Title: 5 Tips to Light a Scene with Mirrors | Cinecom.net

Mirrors. They aren't just perfect to see how bad your hair day is, they can also be used to reflect light in various ways to create beautiful and unique shots. So here are 5 creative ways to light your subject with a mirror.
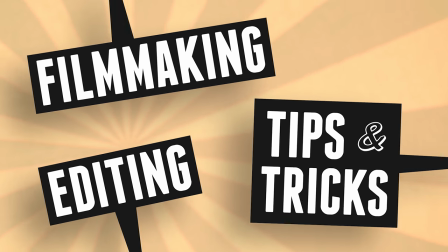Hey folks, it's Jordy here for Cinecom.net and welcome to the channel that is all about creative filmmaking with Premiere Pro and basic film equipment. With today's tips, it's all about mirrors, not for looking at yourself, but how you can use them as a light source. With the first trick, we are going to use the sunlight to create a new light source, which we have more control over.
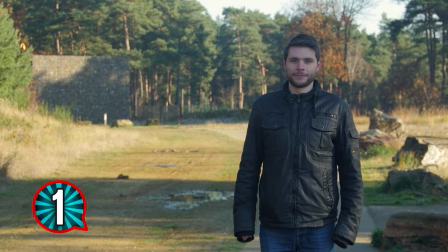(0:44)
When your subject is standing in the shadow on a bright day, they will look kind of flat.
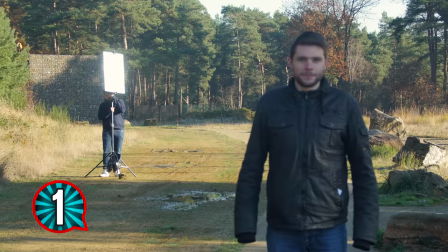(0:49)
But we can use a simple mirror to reflect the sunlight and point it towards the talent. Because reflecting sunlight into a mirror is so bright, we don't have to worry too much about the distance.
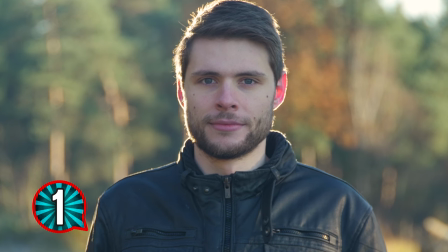(1:00)
In this example, I've added backlight, which immediately creates more depth to your scene, and this with just one simple mirror. The second trick is a combination of the first one and blocking out the sun.
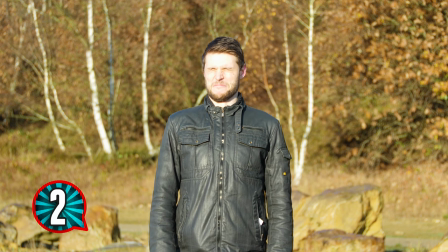(1:12)
Let's say the background is relevant to the story, but the sun shines right into your talent's face.
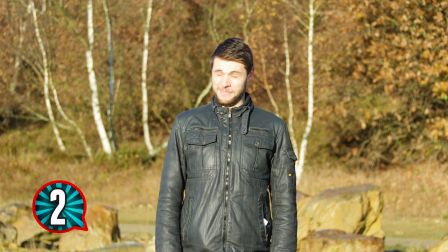(1:18)
Not only the talent will have to pinch his eyes together, but the lighting is also flat.
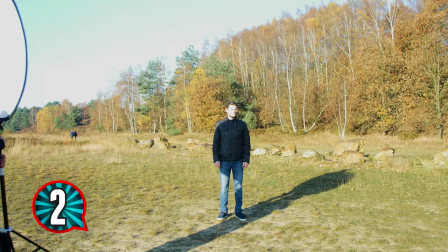(1:22)
We would rather have some backlight. So take a large piece of cardboard or whatever you can find to block or soften the sunlight.
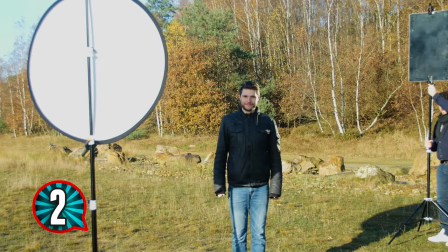(1:29)
When the direct light of the sun is blocked, you can use a mirror on the opposite side of the talent to reflect the sun, creating backlight. The third trick requires some clouds. As we know, an overcast day makes very flat lighting. Normal reflectors don't always give enough illumination, so try to bounce the environmental light with a mirror.
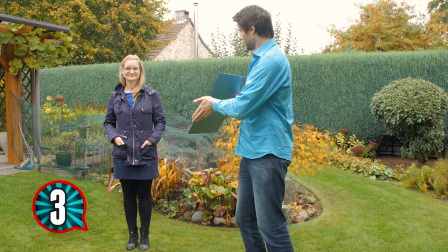(1:50)
The light will be a lot harder and giving more output.
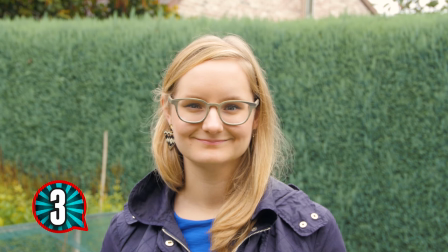(1:53)
Perfect as a key light, so bright up one side of the actor's face to create a more dynamic shot. By the way, if you'd like to learn more about tricks to film during an overcast day, just click on a card up there and that will bring you to another video.
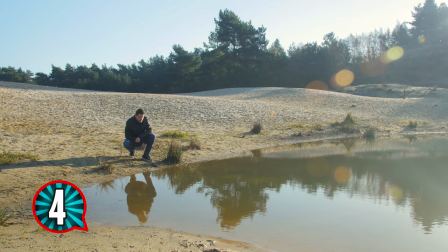(2:07)
A beautiful scene at the lake, and your actor is looking at his own reflection in the water.
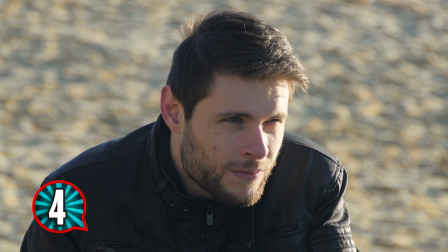(2:13)
When showing his emotion, it could be a great idea to show the sunlight reflection from the water on his face. But it's not always that convenient, so here comes the fourth trick. We are going to use aluminum foil as the reflector.
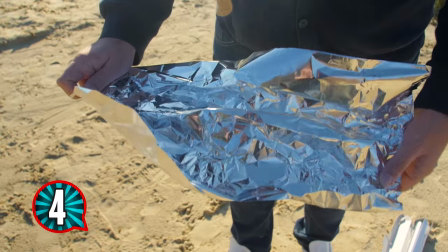(2:26)
You can take a piece of it and wrinkle it up. This creates an uneven surface like water.
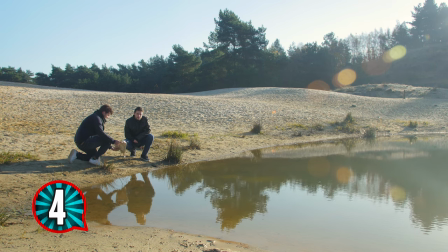(2:30)
Then you hold your foil underneath the actor to bounce the sunlight, creating that flickering reflection,
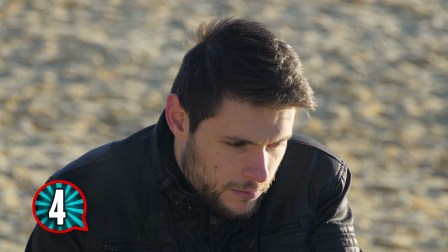(2:36)
while you gently move the foil around, which seems to come from the water now. Another tip with the aluminum foil is that there are two sides,
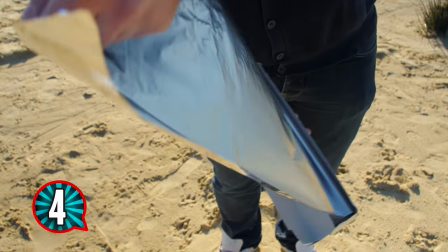(2:44)
a shiny one for hard reflection and a more diffused one if you want the reflection to be more subtle. And with the last trick, we are going to create some shadows using the mirror as a cuckoloris. And no, I didn't just invent the word. A cuckoloris is a mask for creating shadows or silhouettes to produce a patterned illumination, usually placed after a light, like a color filter. The principles are quite simple. You block out what you want as a shadow. So, for example, you want to create the look of someone standing in front of a window that has blinds.
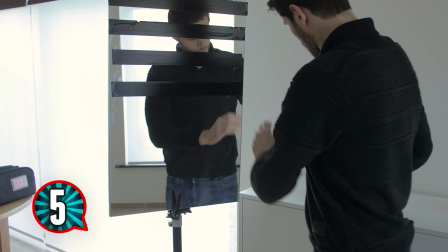(3:18)
You can tape off your mirror with horizontal lights and use it to reflect your light source on the subject.
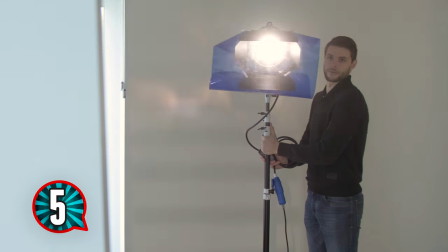(3:25)
The tape will not reflect the light and will cast the desired shadows,
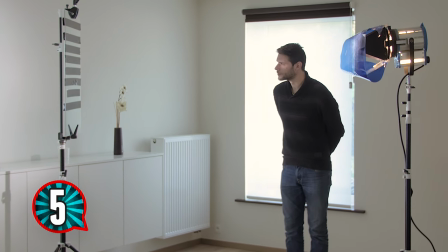(3:29)
thus creating the feeling that the actor is standing behind a window with horizontal blinds.
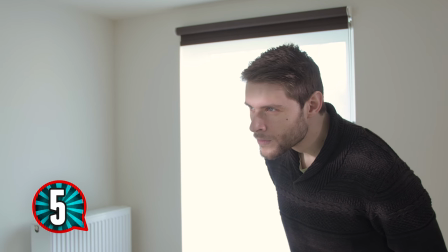(3:34)
With this technique, every shape imaginable is possible. Something that is also used very often are leaves to create the shadow of a tree. I hope I didn't blind you too much with these shiny tips, because we're putting out new creative videos every week. Just hit that subscribe button and join the light side of YouTube. Thanks for watching and stay creative.